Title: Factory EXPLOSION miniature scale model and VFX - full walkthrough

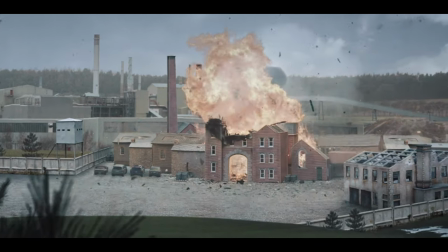Hey guys, Steve from Unexplored Films here, and today we're going to be showing you how we did our factory explosion effect using a combination of a miniature scale model and VFX.
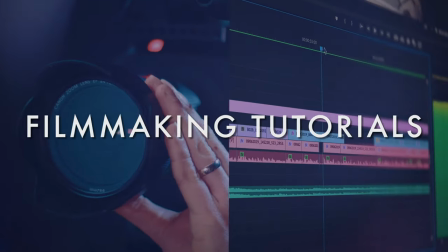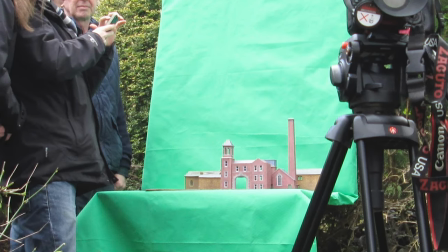So we actually filmed this effect quite a few years ago in 2015,
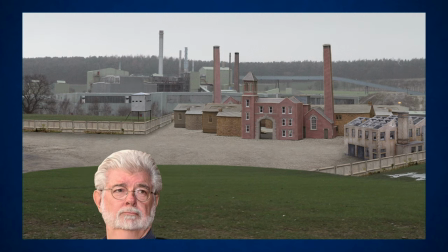and this is a re-upload of a previous video because I was never completely happy with the final result, and I recently revisited the project and tried to find ways of making it better.
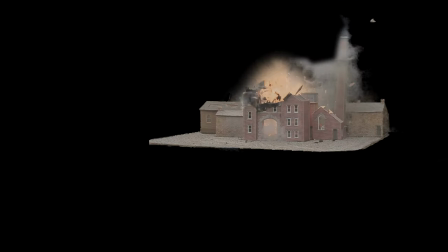And this is now the updated video for how we did the effect.
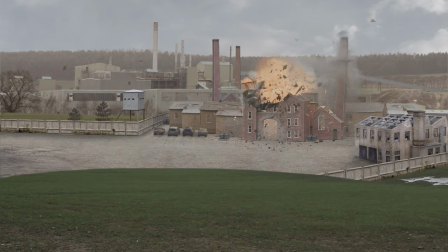It's still not as good as what we would be able to do these days, but I think it's a lot better than it was, and we'll probably try something much better looking in the future.
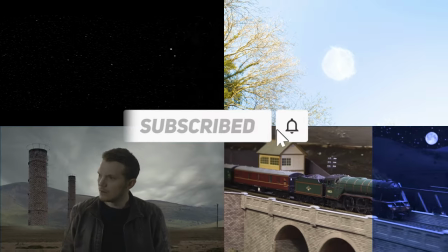And if you're interested in filmmaking and mixing practical and visual effects, then subscribe and you'll see lots more stuff like this.
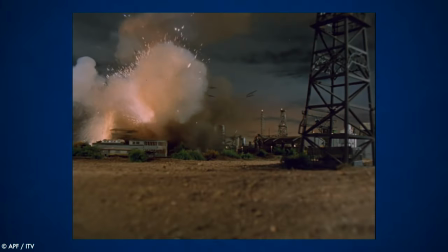Now, miniature pyrotechnic effects are often seen as a more old-fashioned form of filmmaking,
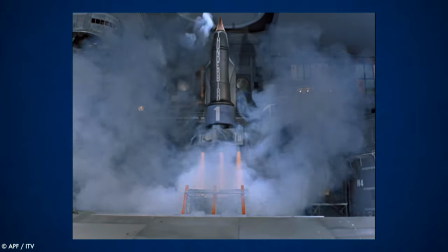and can usually be seen in shows that don't disguise that they're using miniatures like Thunderbirds or films like Team America,
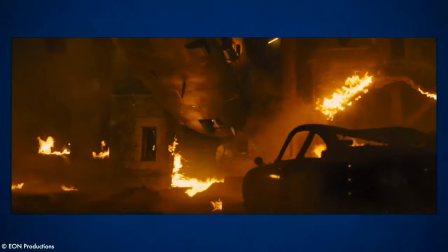but actually a surprising amount of films still use these to create some really convincing effects.
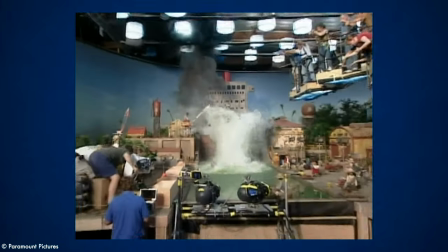Having said that, these effects are usually only 100% effective with a high budget and some large-scale miniatures, and of course professional pyrotechnics.
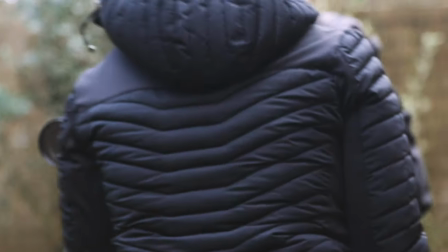So this is not designed as a tutorial for you to try at home, this is more of a demonstration of what we were able to do as a very basic test.
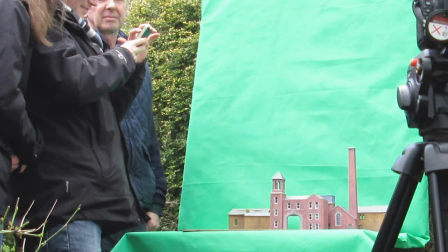So we wanted to experiment combining a practical model with pyrotechnics and some digital finishing touches.
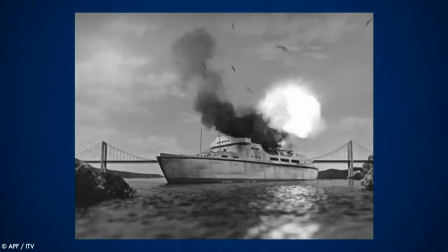Elements like fire and water are always incredibly difficult to scale down and make look smaller,
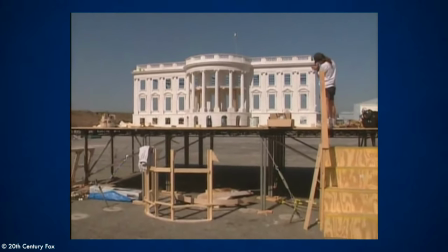so this is why filmmakers always start with the largest model they can in order to make these elements not look too big.
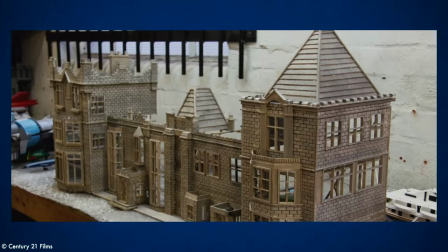Professional models for pyrotechnics are normally made in order to break apart very easily,
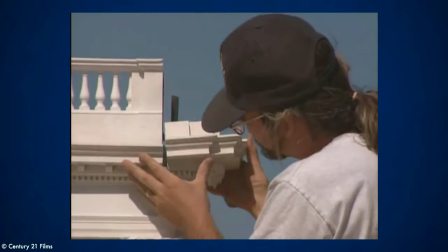and they're usually made from specific substances like sawdust or plaster of Paris, or individual pieces of material like wood, and when they explode,
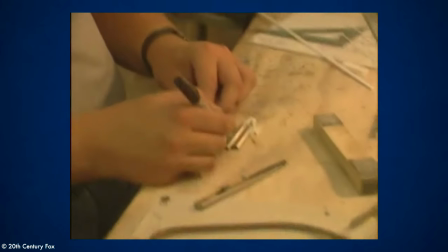they genuinely look like they are breaking apart. For really high-end films, they might even put miniature furniture or smaller objects inside.
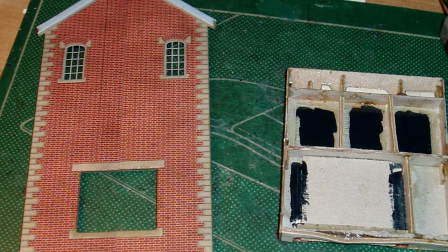Now, as this was an initial, very basic test, we didn't have access to anything like this, and we simply tried using an existing scale model from a model railway kit.
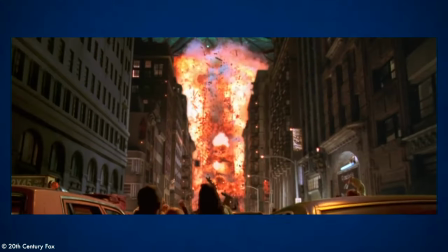So I'm sure we'll try something more ambitious than this in a future episode, but for this initial test,
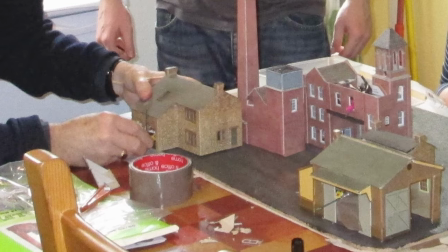this was simply a model that was already commercially available, and we thought we'd try and find ways of making parts of it break apart.
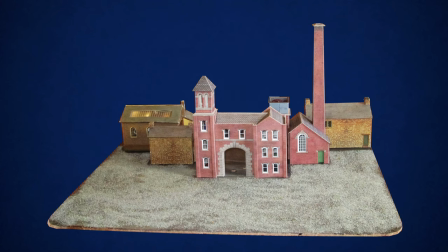So when building the model kit, we loosely glued the sections together,
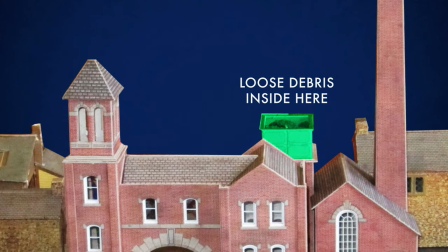added some loose debris already into the container at the top of the building, and in particular left the roof over the gatehouse area loose,
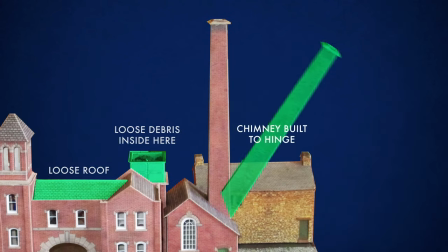and we built the chimney on a hinge so that it would be more likely to fall over.
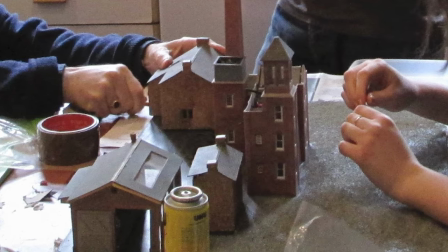But again, this was a very budget-friendly version of what you would usually construct from scratch for an effect like this.
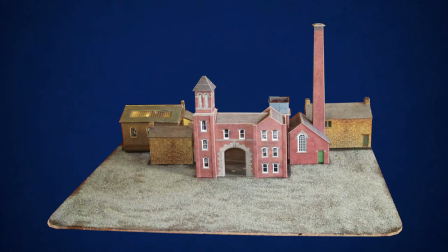Next, we had a decision to make about our background. Now, with this sort of thing, you basically have three options.
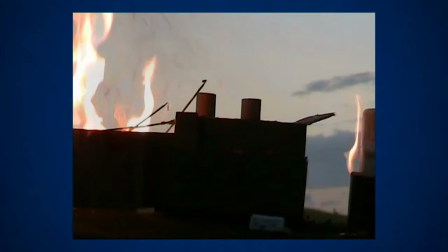You could either film it in a physical location and try and use real sky and real background behind,
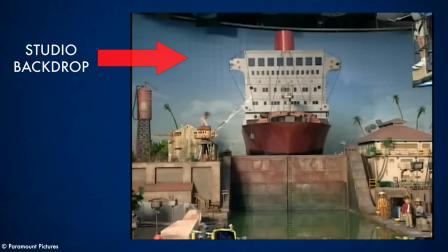or you could film it in a studio and use a studio backdrop that looks like an outdoor location,
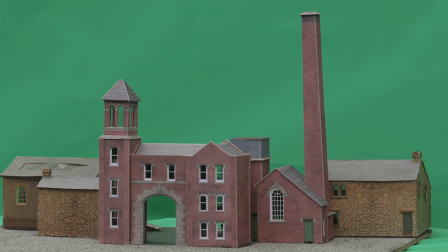or you can film it in front of a blue or green screen and try and remove that later. Although, as we'll see, this can present problems because you're trying to remove difficult things like smoke.
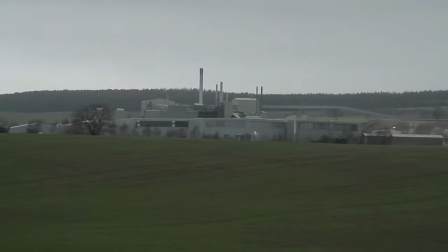But for this initial experiment, we tested the green screen method and we got some footage of a real factory to drop in behind our model. Then we set the model up outside in a controlled environment. The size of the model will also affect the frame rate you should be filming at.
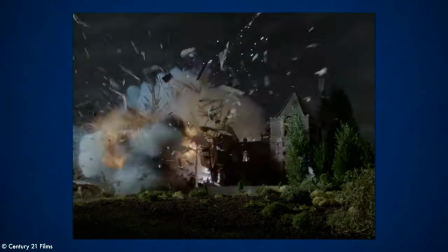Miniature pyrotechnics are normally filmed at high frame rates so that when you play them back later, the explosion will look bigger and last longer, and any falling objects will seem heavier.
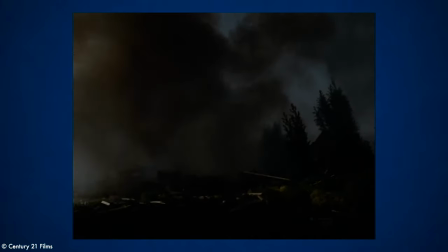The higher the frame rate, the larger it should look. Now, the scale of our model was a big challenge.
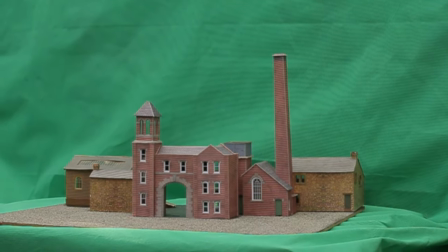This was at 1 to 76 scale, and normally pyrotechnic models would be something like 1 to 24 scale.
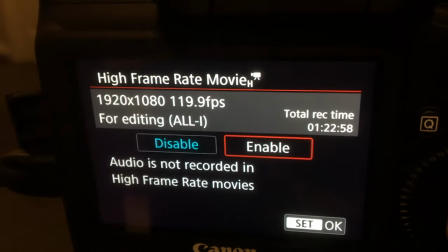So something this small should be filmed at least 120 frames or higher. Now at the time, the camera we were filming with couldn't do 120 frames per second, so we filmed it at 60.
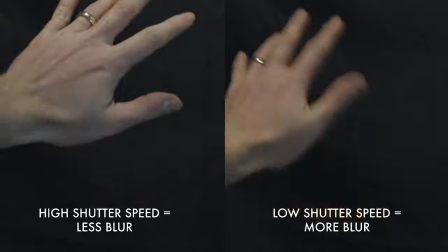You should also set your shutter speed to at least double your frame rate in order to get movement that isn't too blurry.
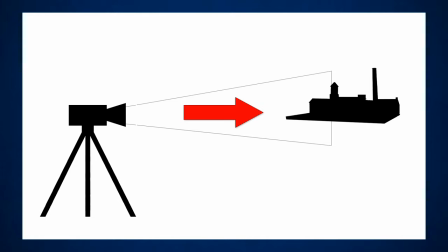Another thing to bear in mind is that the lower your camera is to ground level, or what looks like ground level, the larger the model should look.
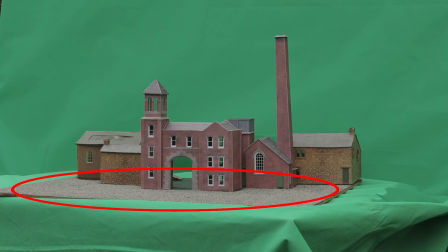Now, we wanted a little bit of the ground still visible in order to show the debris landing, but I think if we were going to film this again, we would probably get our camera even lower. I think next time we would also film with a wider lens and get a bit closer.
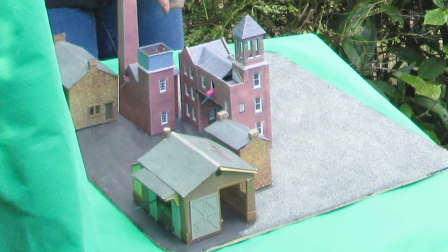For our pyrotechnic charges, we were using gunpowder that you would find in something like a cap gun.